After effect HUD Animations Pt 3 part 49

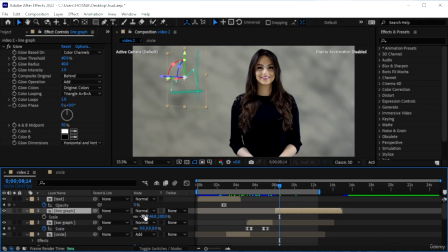(16:31)
Not sure why it's like that. Just gonna unlink this for a second. Make these positive 40, 40,
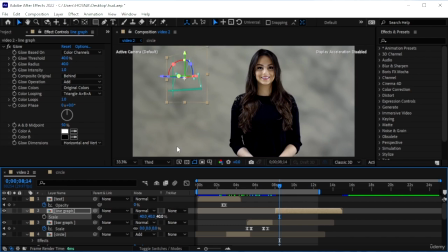(16:50)
and 40. Okay, we have something with the orientation. Y rotation, put that to 0. So we have our flat shape,
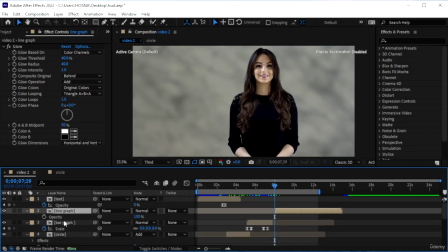(17:06)
which you could maybe slowly bring it in, hit on that, T. Just adding simple animations on this. You can add anything you prefer. 100.
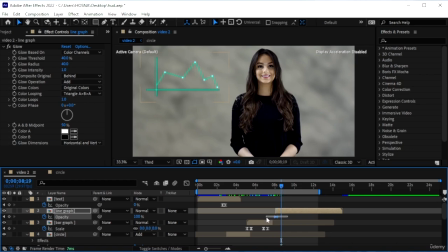F9. She is showing the graph. And then we're going to end it here.
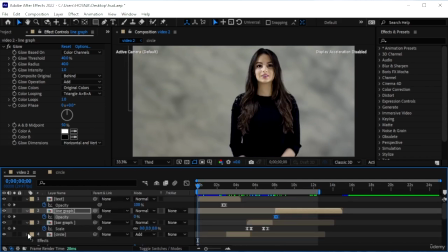(17:38)
So we have also the background layer, the final layer.
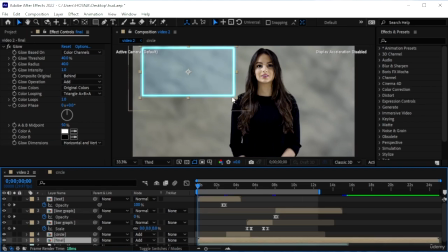(17:44)
Get final. And it would be nice if it has a background. You can see it's making everything stand out more. I'm going to make it bigger.
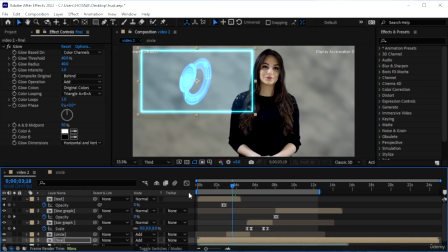(17:58)
We may have to roto brush her in front. Let's see if all the animations fit.
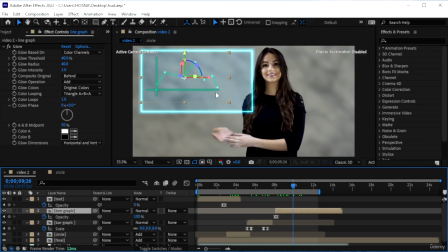(18:08)
They do. We just need to bring line graph a couple frames down because it's a bit too high. We have to roto brush this person out so it does not interfere with the screen that we have.
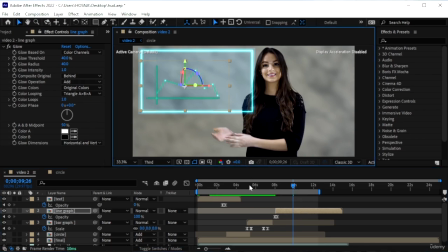(18:31)
Okay, so I'm going to roto brush her and then I'll be back so we can continue.
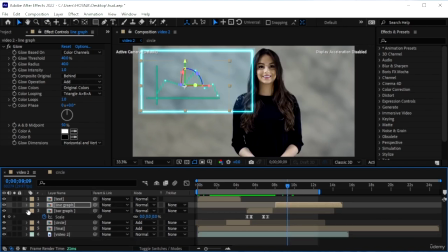(18:37)
If you remembered from the previous lesson, you know how to roto brush a character out.
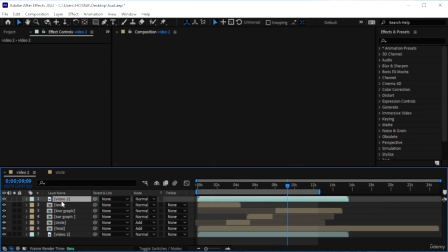(18:43)
Just duplicate the video, bring it on top of everything, double click, and then you're going to get the roto brush tool.
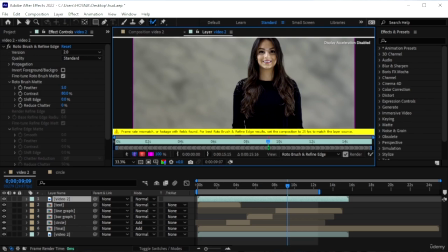(18:52)
Select her. And it should be pretty easy because we don't have much going on in the background. If it selected everything, just hold down Alt or Option and remove from the area.
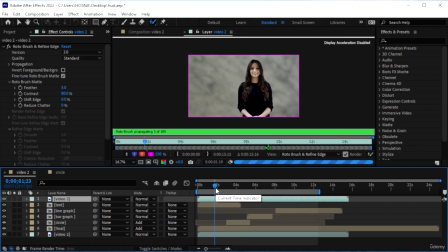(19:09)
Okay, so I'm going to do this, let it separate the two, and then I'll be back so we can continue.
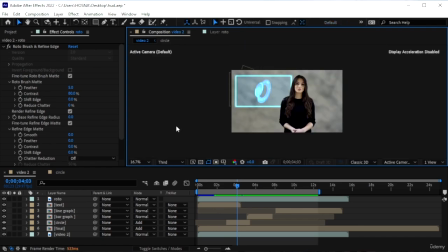(19:15)
Alright, so it finished, and then we're going to go in decomposition, and now you can see that the screen is behind her. We didn't include the hand on purpose to create that 3D dimension. So like she reached out her hand and it just went behind the screen.
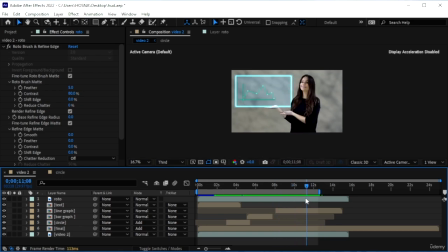(19:31)
And this just creates a more natural look to our 3D screen. So we added this effect and now it looks a lot better that she's in front.
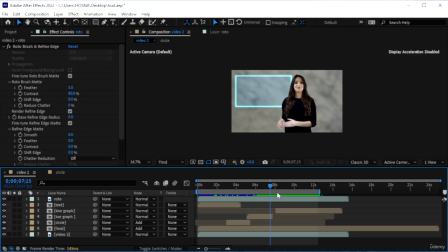(19:43)
But this is a computer screen and it'll be nice to add maybe a glitch effect on the screen to make it look, well, computer-like.
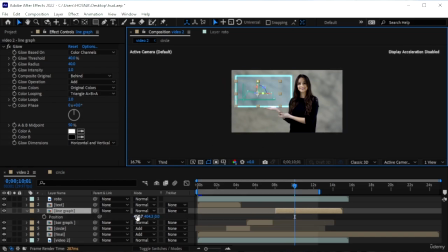(19:55)
I'm gonna hit P on line graph. I want to move it a bit to the middle. Okay. So what we're going to do is to pre-compose everything except the video.
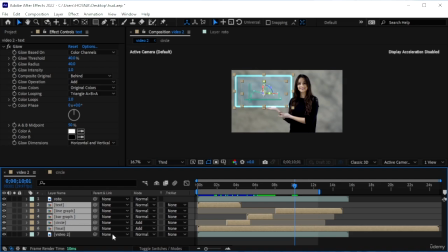(20:08)
So text, everything, even the final thing, right click, pre-compose.
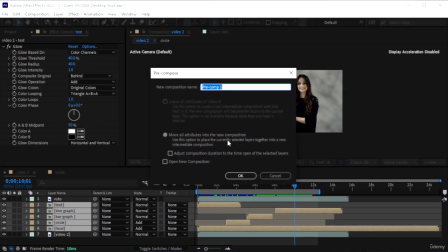(20:15)
Call this elements.
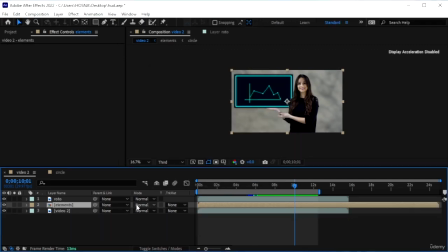(20:20)
Okay, in elements, just change the blending mode to add. All right. So on elements, we're going to double click to come in it.
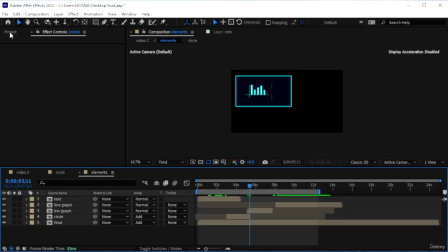(20:32)
And we're going to, I added another file in the resource pack. It's called the glitch.